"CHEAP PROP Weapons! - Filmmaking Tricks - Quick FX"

Hey guys, Knop's up here, you're watching quick effects. Hey, check this out.
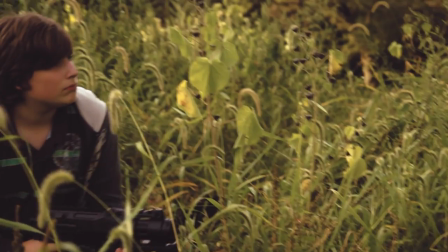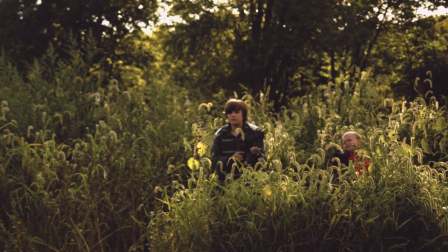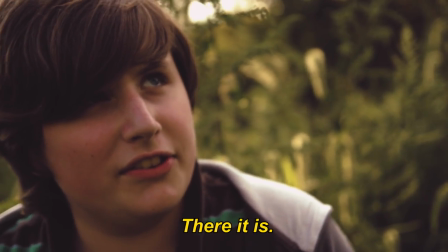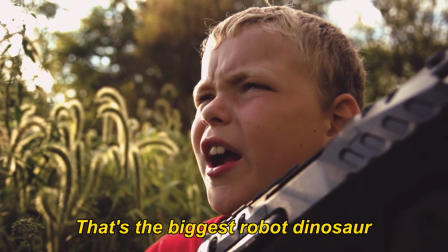Biggest forward dinosaur I've ever seen you do.
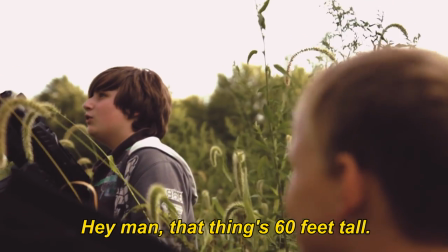What are we supposed to do? Fire it down!
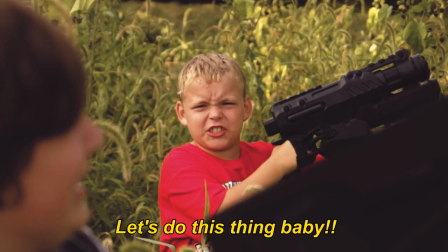Do this thing!
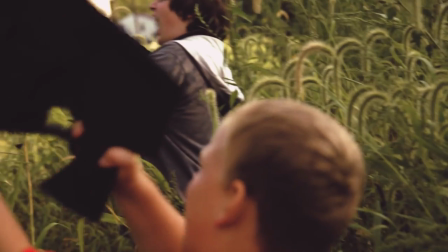I
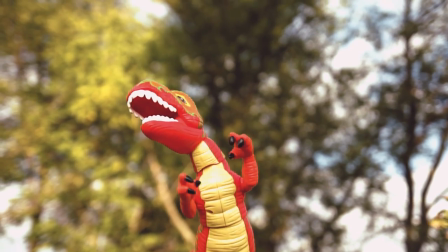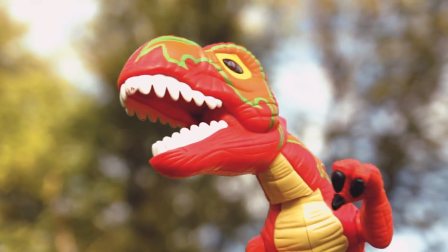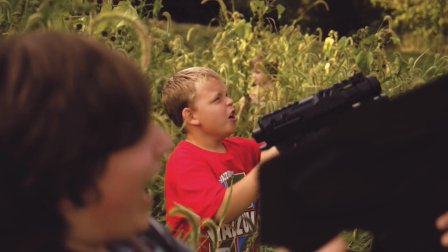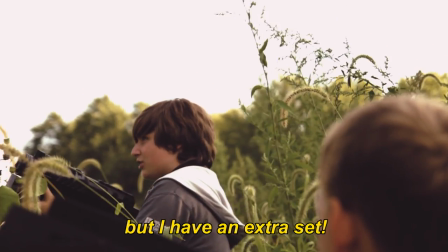have an extra six!
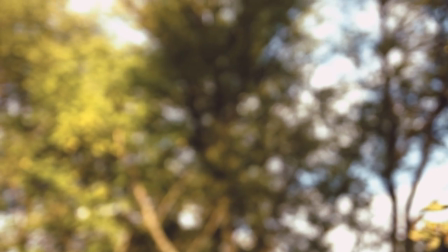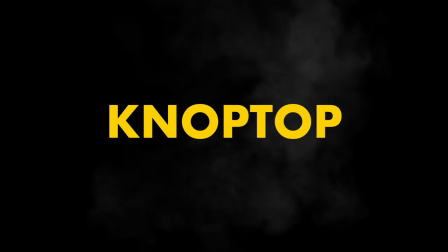that was a thriller how many guns did you see in that short film let's go
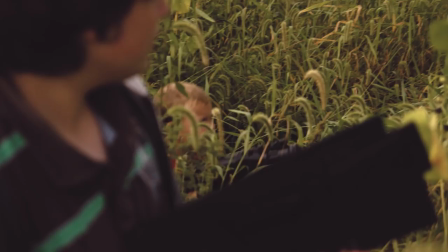back and take a look there's one and there's quick effects quick
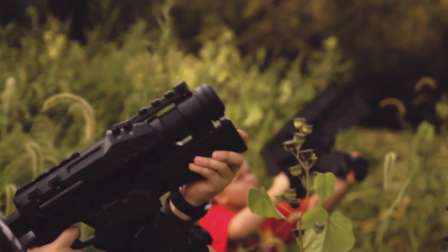effects there's only one hero gun the other one is a cardboard gun here's
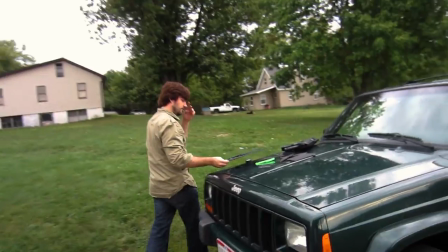how you duplicate your guns quick effects style I got the gun laid
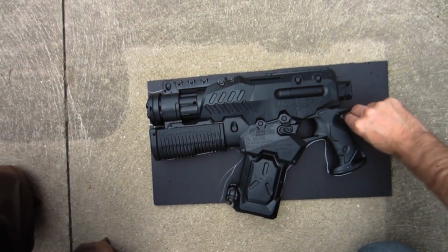it down on a piece of foam board black foam board from the dollar store and I just traced around it real rough cut it out with a razor blade
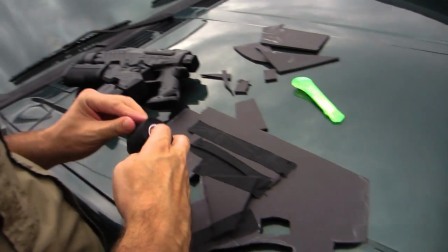and I taped on some extra components hoping the light might hit those little angles now this part you could spend a little bit more
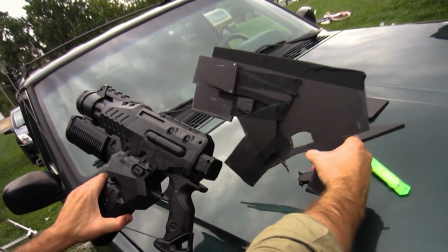time on if you wanted to and make it really intricate and make a 3d model of this gun
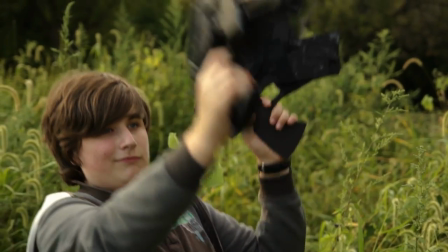but then at that point you're kind of getting to the point where the time involved should you have just gone out and bought another gun
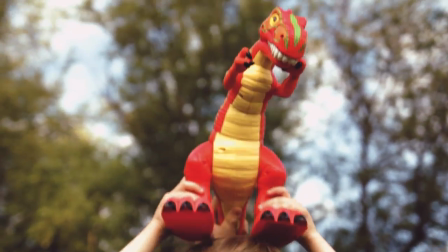this is one of the things that I love about filmmaking movie magic making the audience
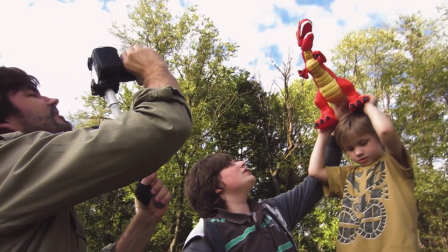think they're seeing something they're really not this effect primarily
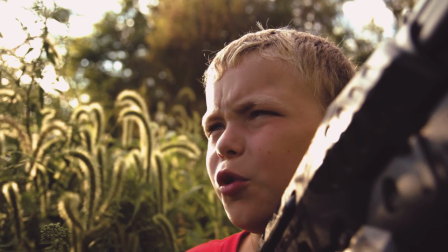works with cameras like DSLRs that have a nice shallow depth of field when
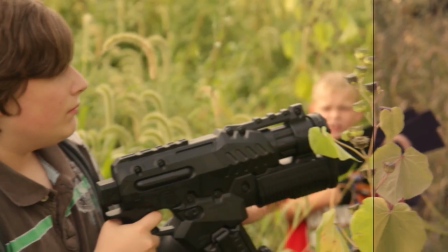you set it up right let's take off the effects I overexposed it I know
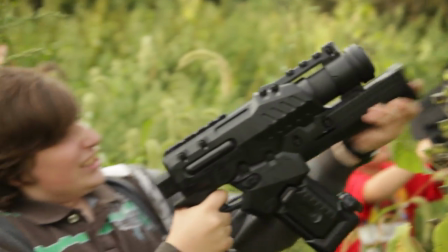so let's go back all right see what we got here we have an overexposed shot
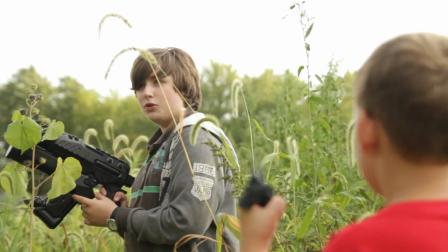of some kids with a toy gun that looks kind of real and then a generic
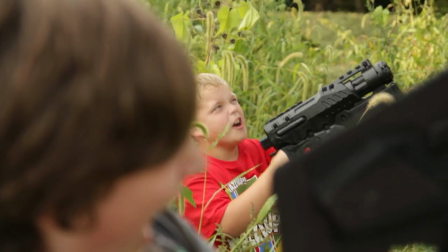looking cardboard gun but turn the effects back on now
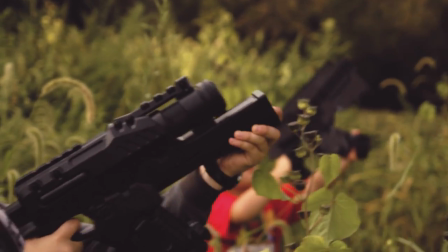we got two people with cool guns you can see every time we
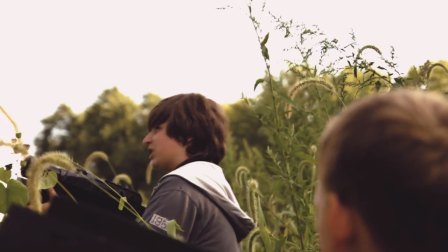show somebody in focus they have the hero gun and what we would do is just switch them out
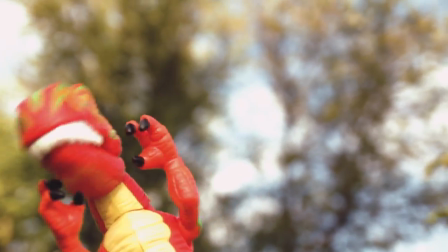and give the other person the gun there it is and now for the other shot he's got the gun
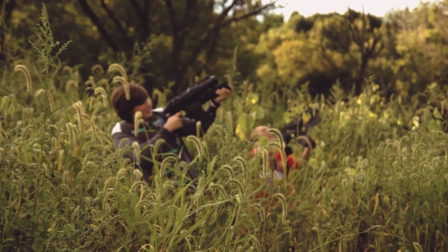and then for the wide shot i just had them hold the gun sideways so you couldn't see that it was flash and
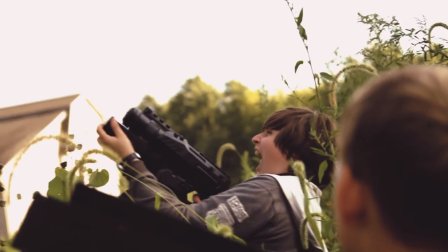it turns out like that that little short film featured this gun right here super soaker this is a tornado strike it's got these cool removable cartridges removable stock in the back and an extendable stock it's pretty cool but this gun is
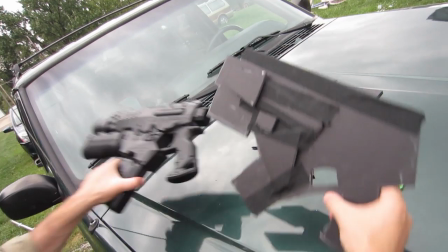not cheap so there you go a quick effects way to clone your expensive toy guns. Is this gun awesome? This doesn't want to look like when I got it. It looked like this when I first got it and then it got dirty.
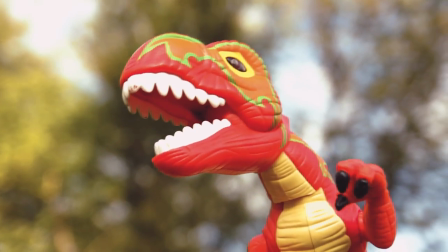If you notice in that short film the sound effects of the guns were amazing.
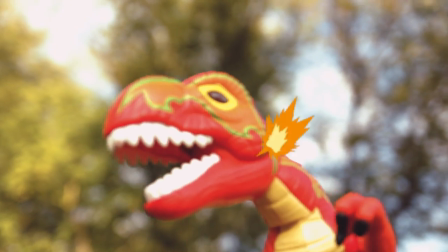The muzzle flashes, not so much, but the sound effects were awesome. Those were Triune sounds.